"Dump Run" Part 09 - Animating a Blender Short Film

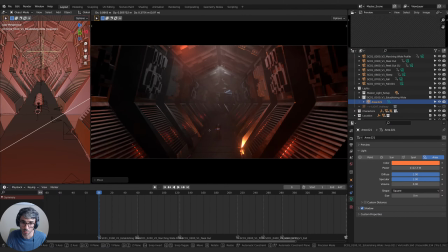[62:14]
Other options, turn the volume off so we can hide the light. And then turn my handles on so I can
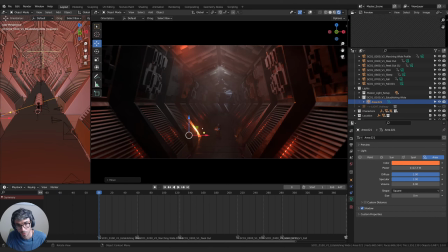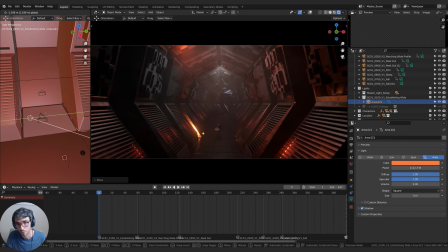We're tucking it back a bit better so that it's not so glary on that section.
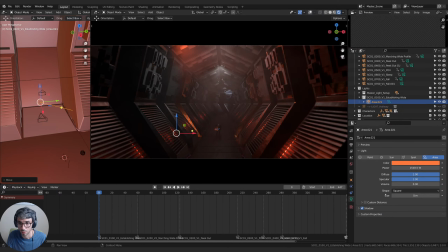Turn the volume up a little bit, maybe.
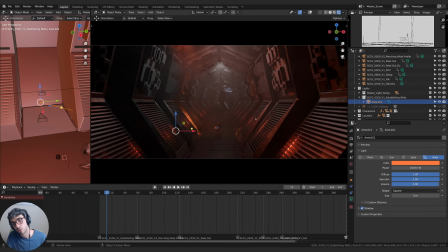[63:12]
Not worrying about that shot. All right, let's hit a little bit of rim. So the general idea in lighting is you're gonna have a 3-point setup. So you have like a key light, a fill light, and a rim light.
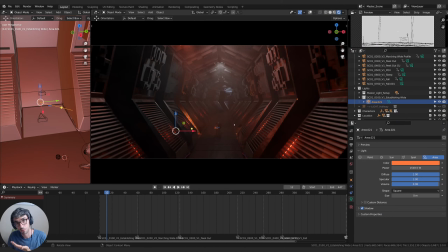[63:24]
So the key light is really gonna bring light onto your subject. The fill light kind of balances out that dark side of the face, so the dark side of the robot there when you lift it up. And a rim is just gonna catch the outline. And they don't disappear into the background. You can see it disappears right now into the hallway. So if I add a point light now
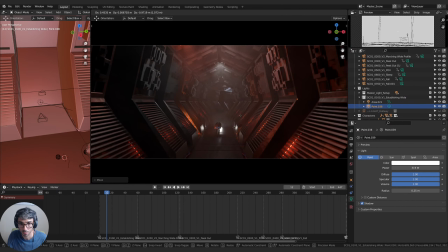[63:45]
and pump that one up, and drop this. Like for example, this one I could turn it off specular, and it's just going to light up the volume. That could separate them, but I think specular is going to be our friend because this is the best way to hit the side of their
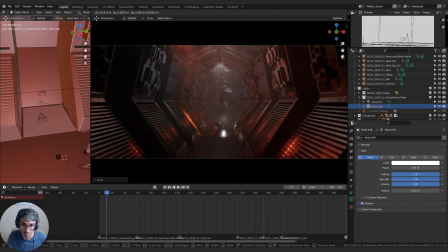[64:03]
robot heads. These shots are tricky because you've got so much reflection and so many things that are going to kind of get in the way of allowing us to hide
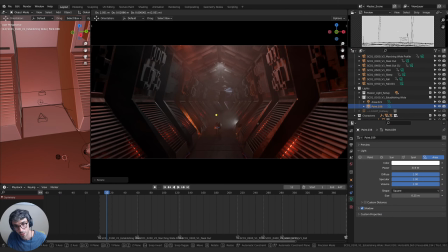[64:17]
our lights without having to like motivate them. Thankfully, we've got these alcoves, so we can just be clever about it and hide them. If they're all kind of orange too, like that does help tie it all together.
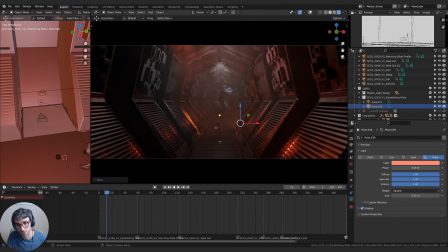[64:33]
It feels like it's sort of like it's coming from somewhere. That makes sense. It's a bit cohesive. With all this, it would be good to get some blue into this shot. I'm becoming mindful that it's getting very, very orange.
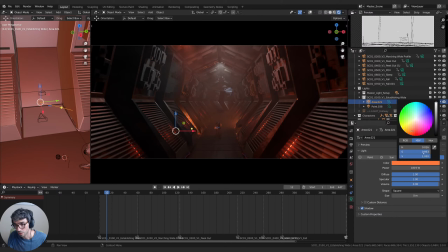[64:54]
So that does make me want to do something else. I think maybe pull the saturation down.
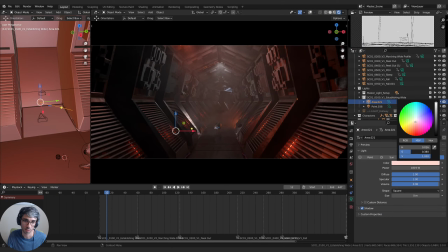[65:09]
I don't know. I mean, the other option is what if we just made these like normal lights? Like this. Kind of kills some of the mood though, doesn't it?
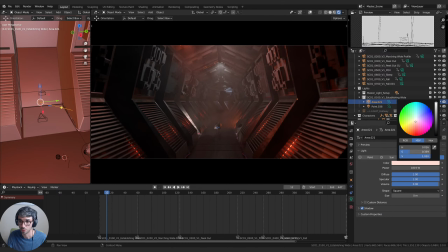[65:28]
I do like how they contrast with the blue eye.
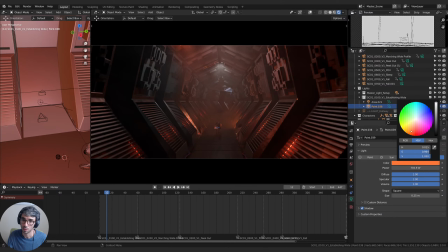All right, let's try and put a bit of blue into this now. Let's add in another area light. I'm gonna go for a blue tint on this one.
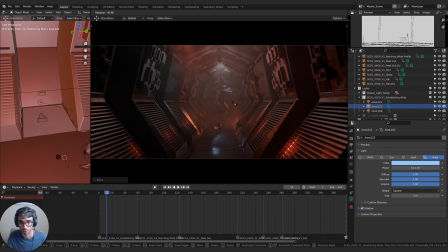I'm gonna bring this one just off camera.